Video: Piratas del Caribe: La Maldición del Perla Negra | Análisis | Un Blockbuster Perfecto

En cierto sentido, la forma en la que esta cinta funciona se podría decir que es similar a una atracción.
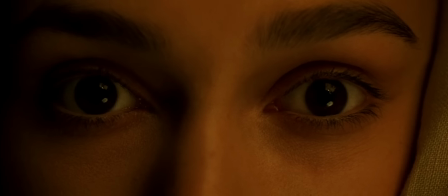Una escena empieza, esta nos lleva a otro lugar, esta nos lleva a otro lugar,
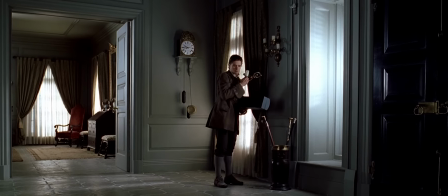y en cada lugar al que vamos, constantemente se nos comunica algo sobre los personajes.
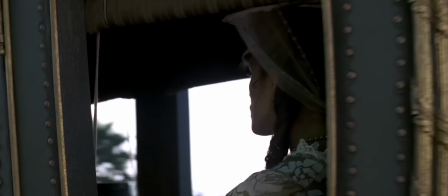Ningún segundo es desperdiciado. La secuencia termina, ahora sigue una nueva.
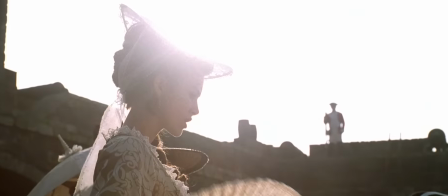Esta empieza con una escena que nos lleva a otro lugar, y esta nos lleva a otro lugar, y esta nos lleva a otro lugar, y esta nos lleva a otro lugar.
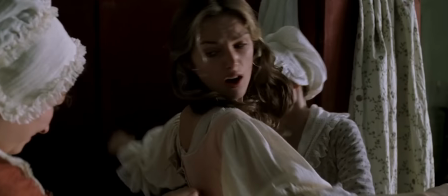Y cosas que se nos habían establecido hace rato están cobrando importancia.
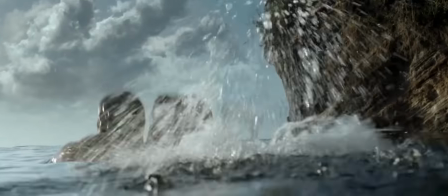Y ahora de forma natural comienza la acción
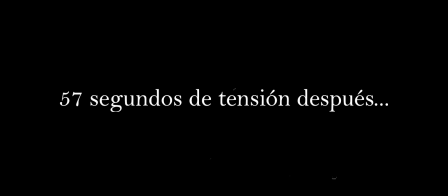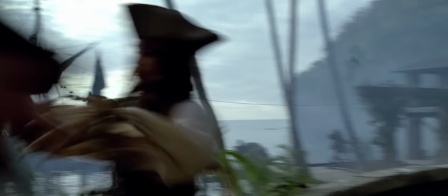Esta secuencia eventualmente llega a su fin Dándole paso a otra secuencia Como si
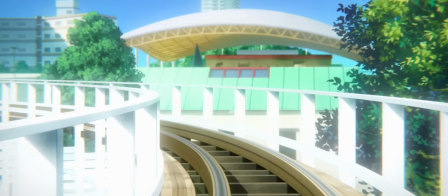estuviéramos en una montaña rusa Ahora estamos abajo Y la película inicia el proceso de subirnos
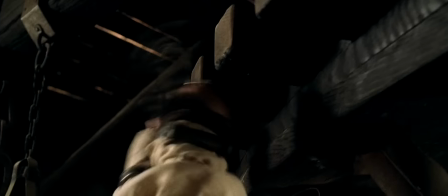hasta la cima de nuevo Todo empieza calmadito Pero entonces
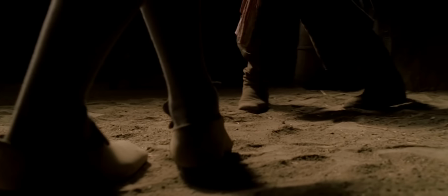Conflicto Confrontación Un duelo lleno de contenido La forma en la que estos personajes se
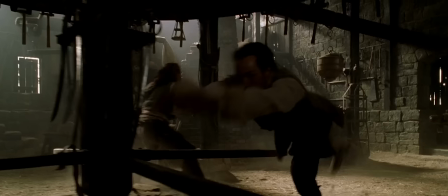mueven Nos comunica mucho sobre ellos Lo mismo con la forma en la que utilizan el entorno Y los diálogos que sueltan Y nomás aprecien cómo la música se sincroniza con la acción ¿Siquiera tengo que mencionar Que la música compuesta por Klaus Baddelt Es perfecta? No, ¿verdad? No es como si se hubiera convertido en un iconotipo Si piensas en piratas piensas en esto.
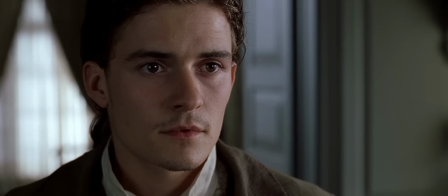Meh, volviendo al tema, Will a simple vista parece un niño bonito, relamido, y Jack un pirata muy informal e impredecible.
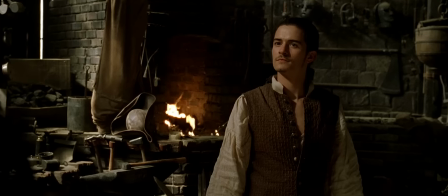¿Pero qué está pasando? Mientras Jack prefiere no buscar un conflicto con Will, es Will quien quiere violencia.
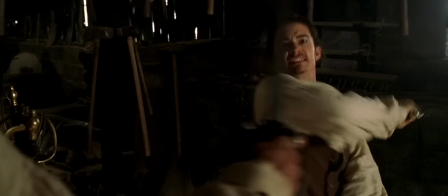Y él tiene muchos trucos bajo la manga.
¿Quién inventó esto? Yo, y practico aquí.
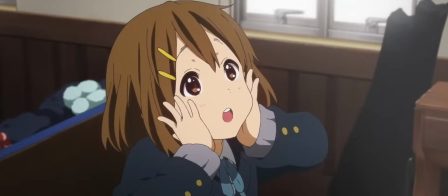¡Oh, Dios mío!
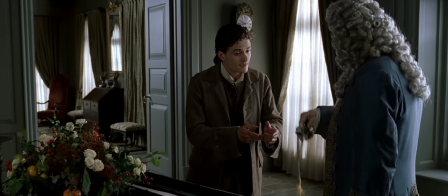Hace varias escenas, el gobernador le mandó felicitaciones al herrero por su trabajo en una espada. cuando el dichoso herrero ni siquiera está consciente.
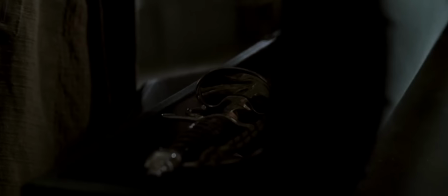Haga llegar mis felicitaciones a su maestro.
Fue Will quien hizo este trabajo y este no fue reconocido por su prospecto de suegro.
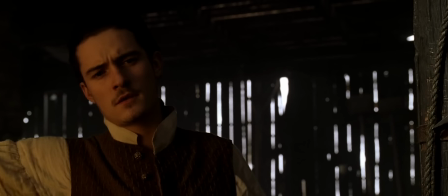El personaje se siente frustrado. Él desea probar que es digno para merecer el corazón de Elizabeth.
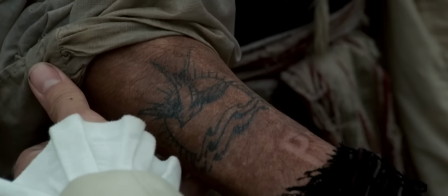Él quiere hacer el bien y derrotar a este pirata porque cree que es lo correcto, pues él tiene una perspectiva muy simple del mundo.
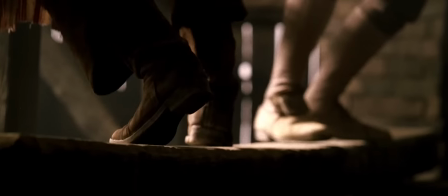Y oh Dios mío, ahora estamos aquí arriba. Y todo está muy bien coreografiado y presentado. ¡Madre mía, esto es bellísimo! En lo que les digo Eventualmente todo esto termina Excelente trabajo,
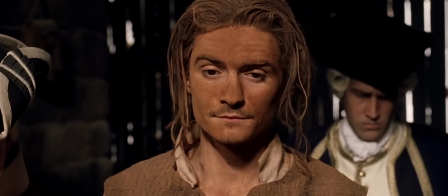señor Brown Solo actué como buen ciudadano Y la película empieza a subirnos a la cima de
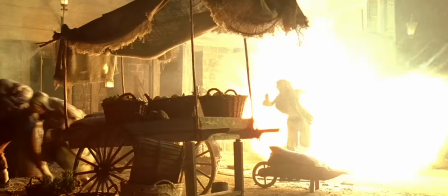nuevo Llevándonos a otro momento lleno de acción Mientras constantemente aprendemos
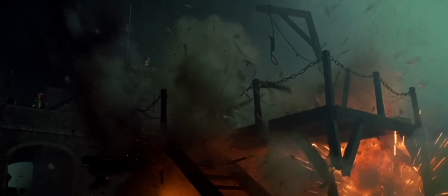más sobre los personajes Y más sobre este mundo sin que nos demos cuenta Sin tener
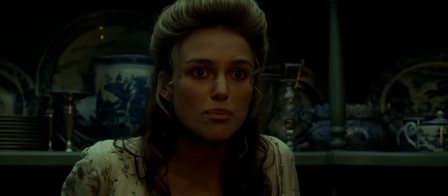que recurrir solo a la confiable exposición Utilizando cada recurso y cada
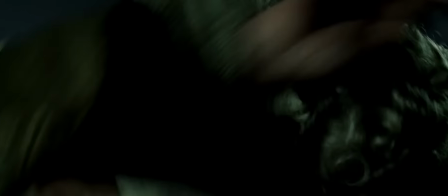elemento para expresarnos algo Desde el lenguaje corporal hasta la forma en la que los personajes hablan Y sé que todo esto suena muy básico pero Es que esta película lo hace todo con tanta gracia Casi como si fuera un ejemplo a
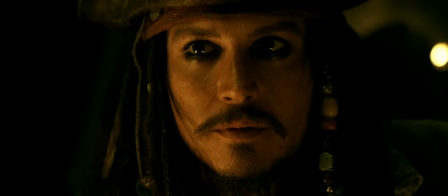seguir Los vientos están a tu favor Hubiera sido entendible que la maldición del Perla Negra se conformara contando un relato simple Pero lo que más me fascina sobre la cinta Es su ímpetu por subvertir las expectativas Este no solo es un simple relato de buenos contra malos Algunos de los buenos son criminales
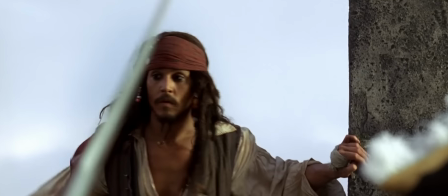Si los protagonistas tienen éxito,
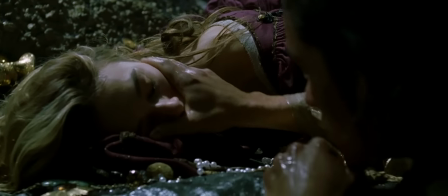es por romper las reglas La historia tiene varios giros Personajes toman decisiones repentinas que cambian el
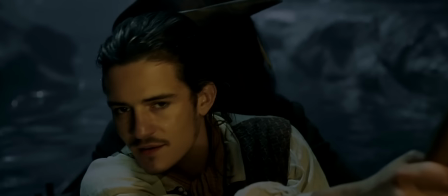status quo Pero que están bien respaldadas por lo que se nos ha establecido sobre ellos
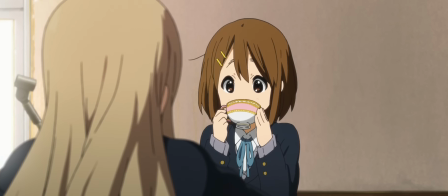Si no hay una sección de resumen en este video es porque la neta esta película es
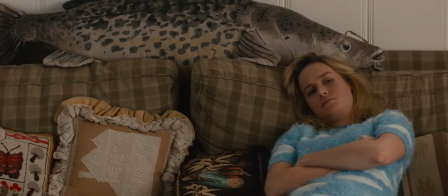del 2013 y si no la han visto ¡Qué deprimente!